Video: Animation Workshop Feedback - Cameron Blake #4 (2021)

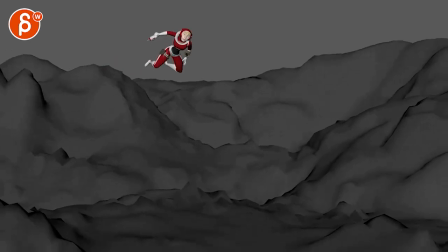3s
All righty, let's watch this in full first. I haven't seen that for a while.
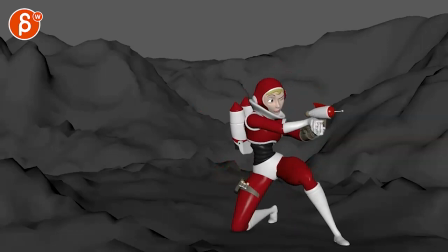8s
Oh, there's some knee wobbles there. All right, this gets a bit funky bit in the leg distribution there on the weights.
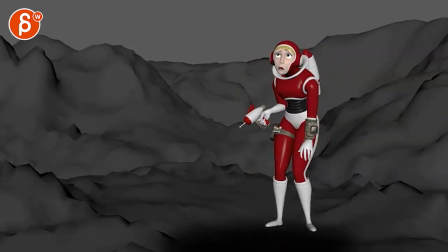16s
That's cute. Oh boy, something's coming in. Is it?
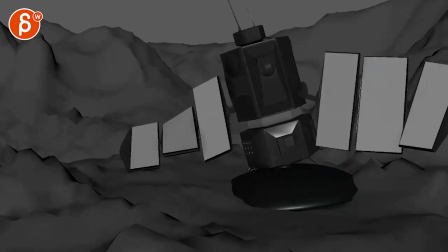21s
It is. All right.
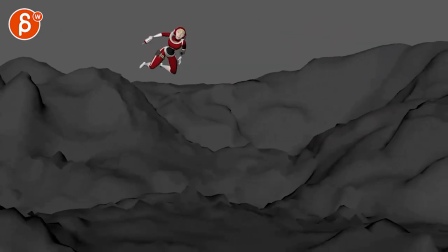27s
So let's go one by one here. i think at the beginning i'm not sure you need that camera move it's a bit fast and
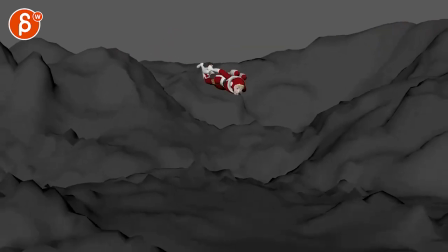35s
it suddenly slows down which you might argue well it sees the character it slows down but it's it's either to me you're going to slow down the camera where
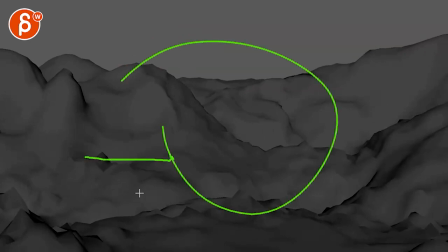43s
it's just kind of lingering and and traveling over the surface or it's kind of looking at you know kind of an established type of thing and the moment she comes in you might potentially
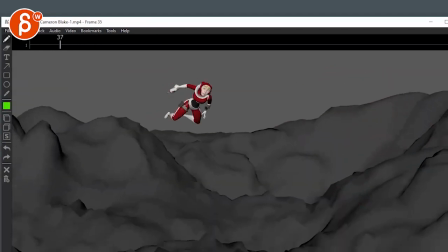51s
tilt up to see her and then as she fly as she flies down here we tilt back into what
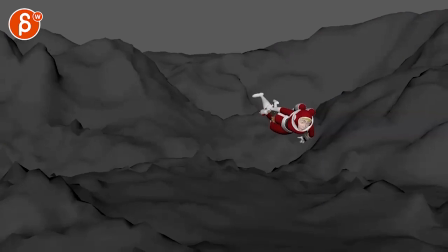60s
you have around here or you just keep completely still
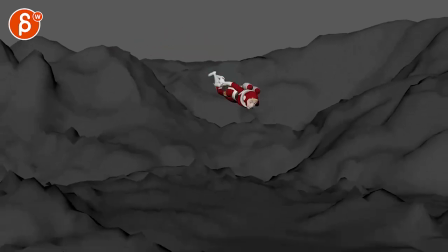65s
she comes in and then we reframe same thing though maybe a bit higher
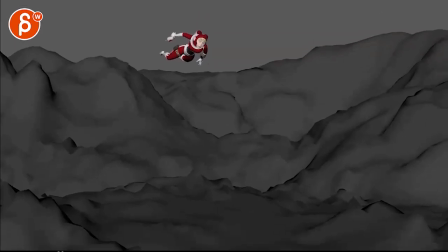70s
whoops higher and then go back down so i'm not super sure you need that
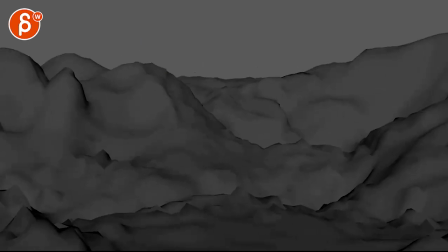74s
there just seems a bit it's less of a just gradual move to look at what's
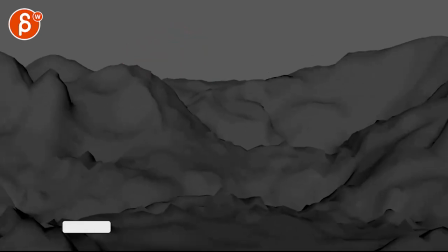79s
going on it feels already very intentional and fairly fast so i But reduce that and make it slow and fast to get up and then see her. This one, I do like the path. I like how she comes in. I like that little moment of coming down.
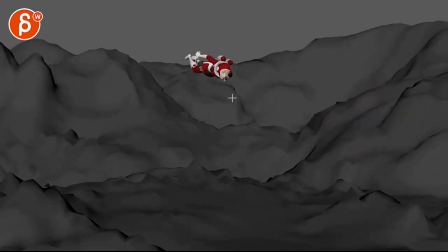93s
That's great. What happens here is that there's something where we want to feel this of a curve.
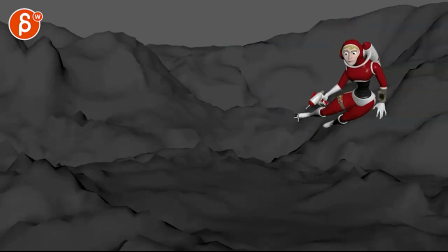100s
It has a slight feeling of this. We're stunting that moment as she comes in. And it gets just suddenly a bit flat.
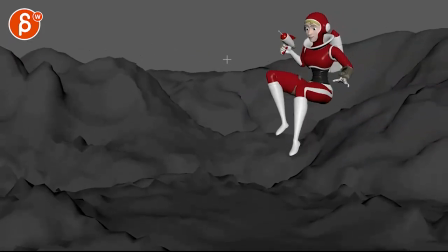107s
Too far over with a drift over there. i feel like then it gets a bit of a pivoty thing in screen space off of the
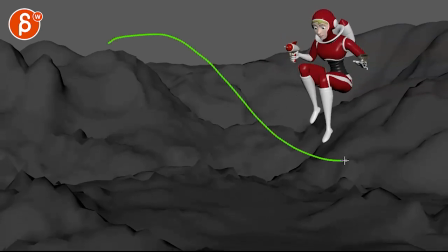115s
forehead a bit here so watch out for your spacing i would really finish that curve smooth that out a little bit and speaking of smoothing out there's some wonky things in her leg and knee especially here as you go down that knee goes down then it goes back up and then
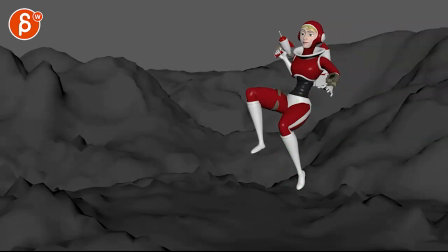131s
down again if you just watch that leg screen right leg in real time
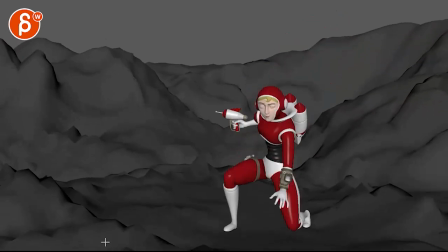138s
little wobbles there a little pop watch out for that and then this feels really slow
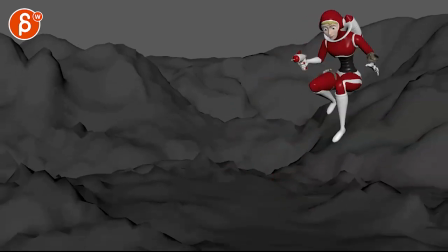142s
as she comes in now there are two things either you make this more where she has hang time and it's
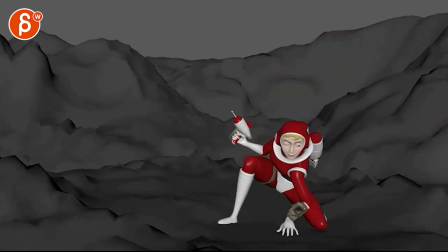148s
land like that maybe not that fast but kind of like this or you
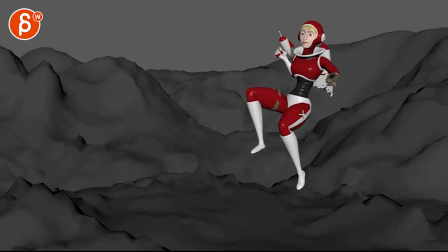155s
keep it this slow but that's because as she goes down the thrusters are now bigger
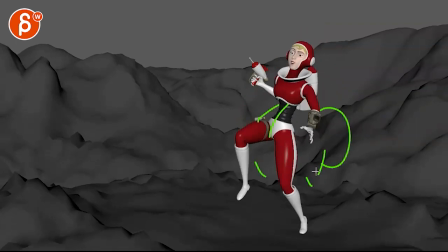161s
and it's expanding here and really doing this
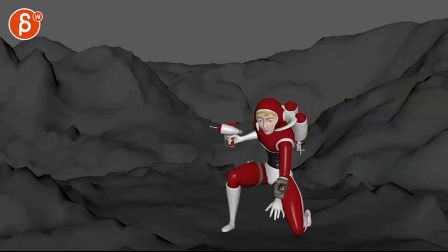167s
and all that stuff comes out here maybe until here and then she turns the thrusters off
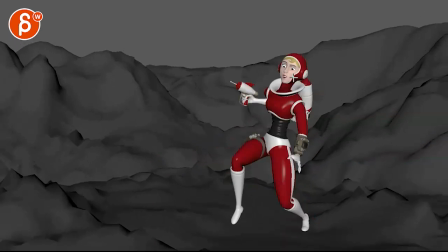173s
and she goes and it's up like this i'm just not reading this just because the thruster has no animation on it this seems like it's just there for the
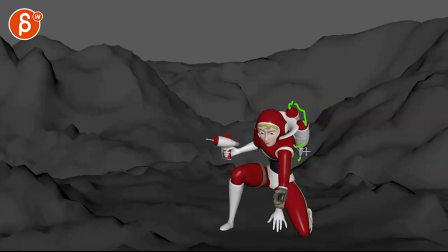182s
ride versus maybe up here still a bit straighter and then you can really see it turning off where it starts to wobble back down
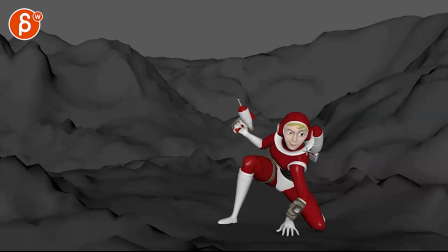191s
and get a bit looser.
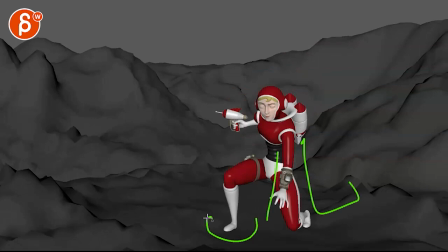193s
I just don't feel like there is an animation that indicates on and then off and that's why this feels a bit slow
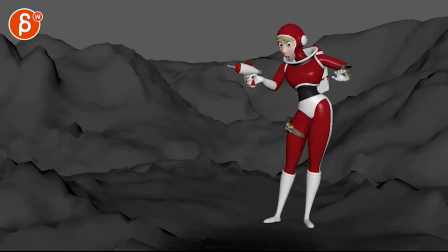201s
because the rest of your animation doesn't feel like it's zero gravity I mean like or like lesser gravity or whatever you want to do there because like This is fairly earth
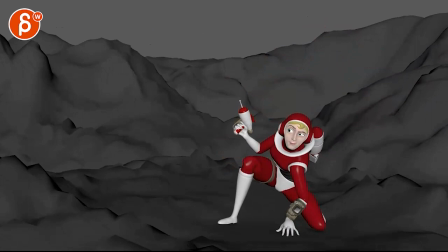209s
gravity style. That's why this feels slow right there. Then here, that felt a bit weird, watch out.
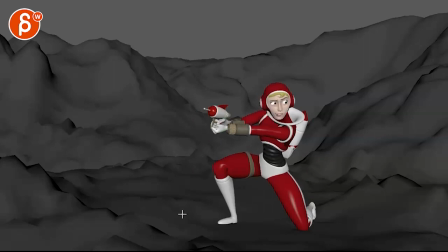217s
You got some intersections there with some looseness in how the grip is on the hands. And then the biggest thing to me is this. As you move this, this feels very isolated where it's almost a pose to pose how you have hands and legs moving at the same time. The head moves first, which is good. But this feels very isolated.